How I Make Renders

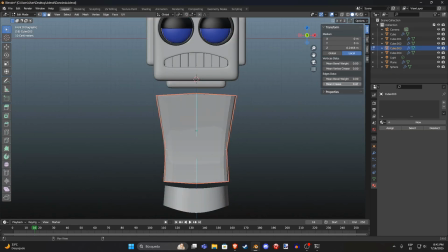[4:16]
Then I give it a surface subdivision modifier and everything's okay again. It's really just a matter of trusting the process.
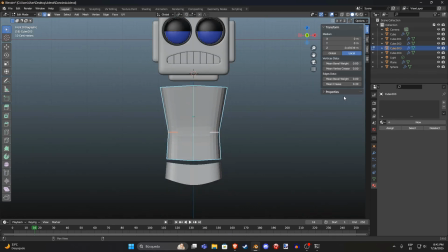[4:23]
I have to get over my creeping doubts every time and keep persevering.
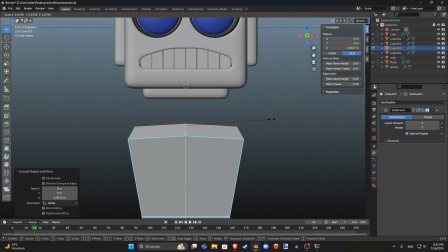[4:29]
Anyway, after I'm done blocking out the body and I've applied the subdivision modifier, I can start making the smaller details.
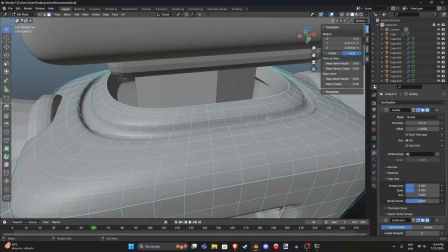[4:36]
I'd say this is one of the parts I spend the longest on.
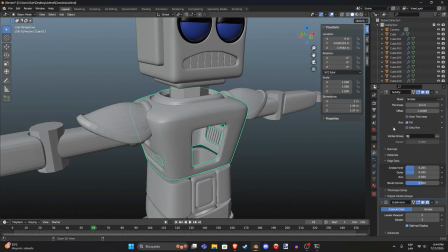[4:39]
I usually like to go all out making a bunch of extrusions, holes, bolts, or other objects sticking out.
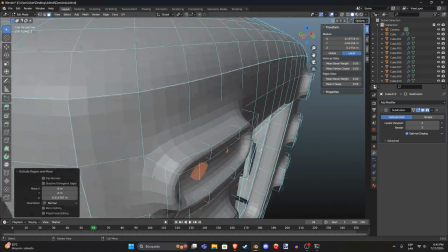[4:45]
And sometimes I have to recognize when something isn't working and go ahead and remake certain details or just scrap them entirely.
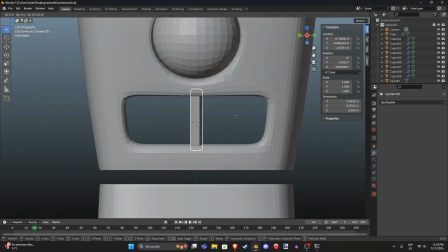[4:53]
I like making maximalist designs, but I also have to be careful not to overdo it, otherwise it's just an incomprehensible mess.
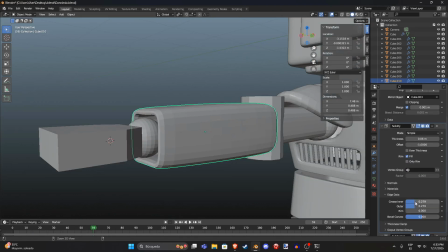[5:01]
It's a balance. Like I said earlier though, in this case I kept it pretty simple.
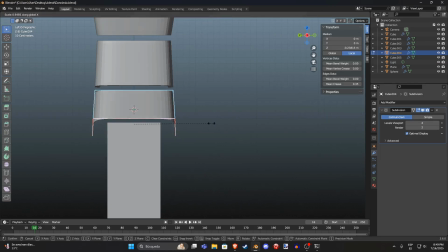[5:07]
This model is basically just a bunch of fancy looking cubes, and really you could describe most of my models as fancy cubes, cylinders, and spheres.
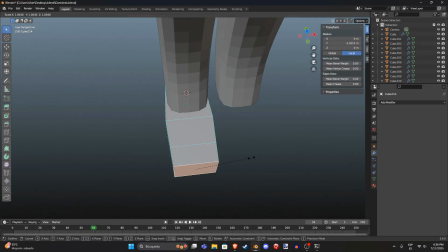[5:15]
But it's much more apparent here since I wanted to make a blocky kind of design.
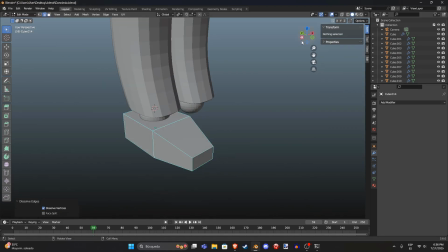[5:20]
Now, I didn't record the entire modeling process because I didn't feel like it.
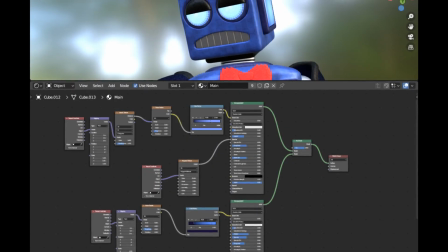[5:29]
For the most part, I make textures inside Blender with the node editor.
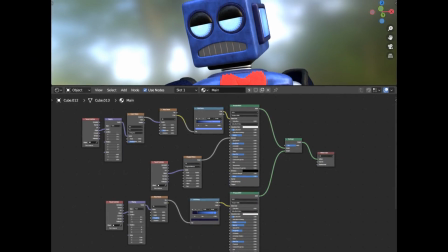[5:34]
They usually don't get too complex unless there's something really specific that I want to do.
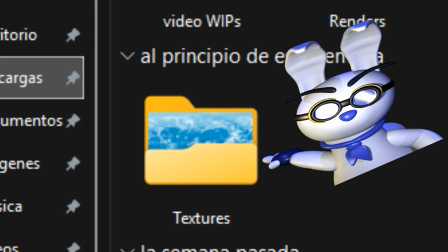[5:39]
When I don't make my own textures, I get one from my textures folder, which has a few hundred textures inside.
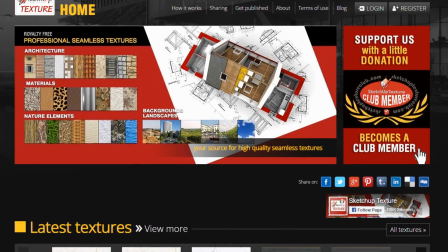[5:46]
Nearly all of them come from SketchUpTextureClub.com. Did I say that right?
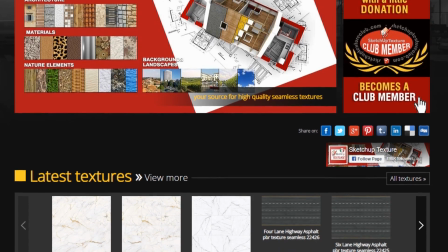[5:51]
I generally dislike the process of looking for textures online, but this website is a true treasure trove.
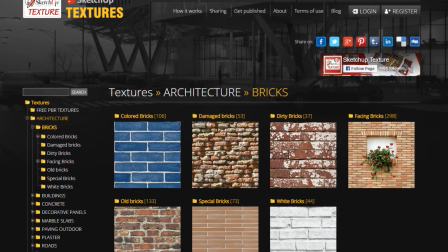[5:59]
Unfortunately, most of the textures there don't include bump maps or normal maps, unless you pay.
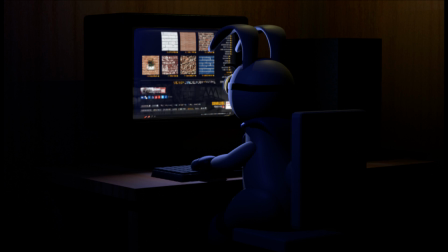[6:05]
And it limits you to 15 downloads per day. On some days, if you snuck up on me, you'd see me trying to tactically choose the best possible textures,
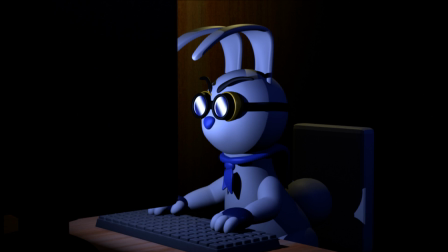[6:13]
knowing that if I wasn't happy with the ones I chose, I'd have to wait 24 hours to get more.
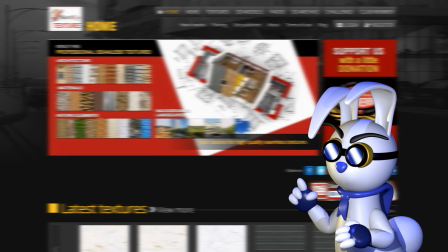[6:19]
But for the kinds of things I do, this website works just fine.
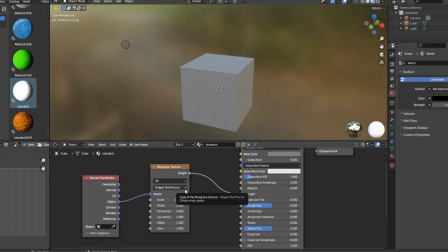[6:23]
Something pretty specific that I do is I get a Musgrave texture set to rich multifractal and plugging it into specular. This makes it so it gets reflected when light interacts with the texture. It's kind of subtle, but I think it adds a lot to the look of my models.
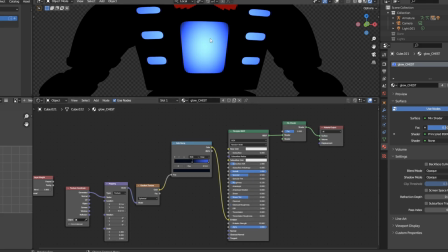[6:39]
Another thing, for these glowy parts I get a gradient texture with a color ramp node and plug it into emission.
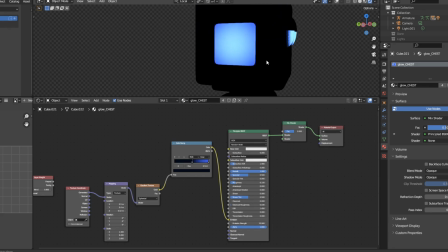[6:47]
This is just so they're not a single flat color.
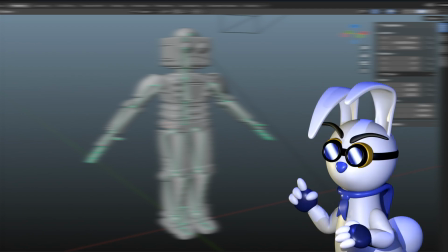[6:56]
Rigging is usually a very straightforward process. Since most of my models are inorganic and rigid, I don't have to worry about weight painting.
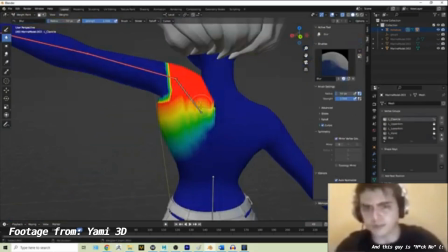[7:04]
I don't think anyone likes weight painting. And here's the final rig.
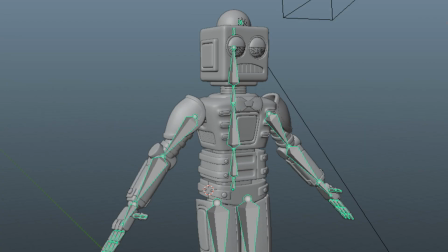[7:10]
Is what I would say if I was lying.
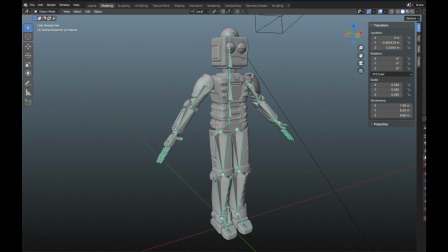[7:13]
If I was to post a model like this, it would be a big pain in my We have to add inverse kinematics.
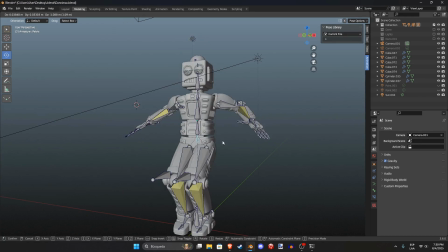[7:22]
This makes it so that instead of having to rotate each individual bone on the extremities, we just have to move these two bones and the program will take care of the calculations.
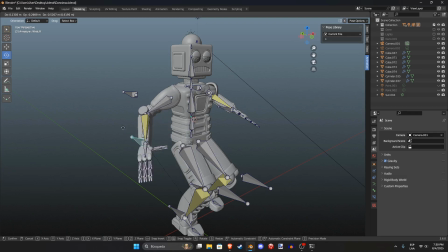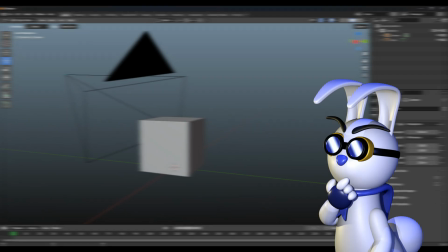[7:38]
Before I even begin modeling, I already have a pretty clear idea of how I want the model to be posing, and of how I want to frame the whole thing.
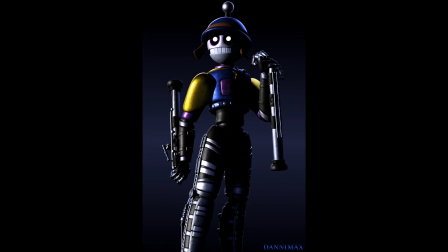[7:47]
Low-angle shots are good for making things look bigger and more imposing. Higher-angled shots allow you to see more of the world.
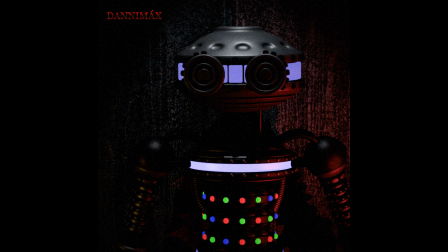[7:55]
Sometimes I like to do close-ups for a more involved or personal view.
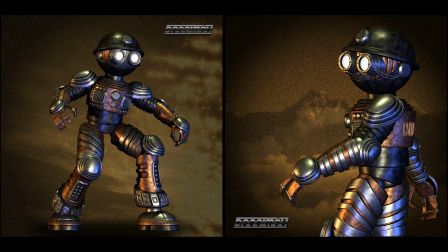[8:00]
When I'm just showcasing a model like this though, I use a pretty neutral angle.
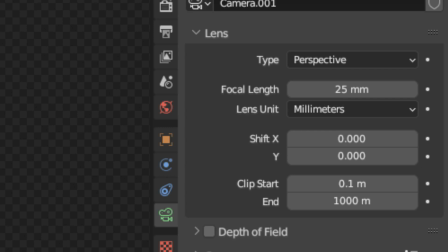[8:05]
And something I do in most of these model showcases is increase the focal length by a significant amount,
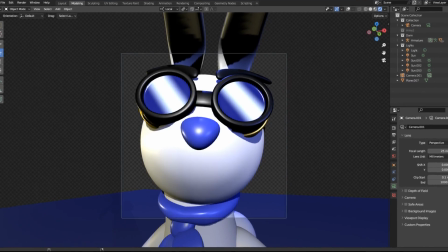[8:11]
because I despise having this fisheye look.
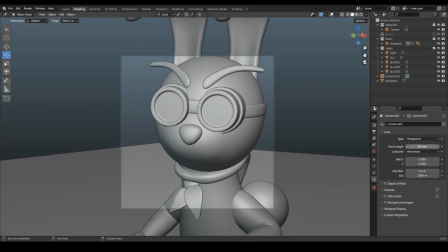[8:15]
Basically, increasing the focal length brings forward all the features of the model at the cost of decreasing the field of vision.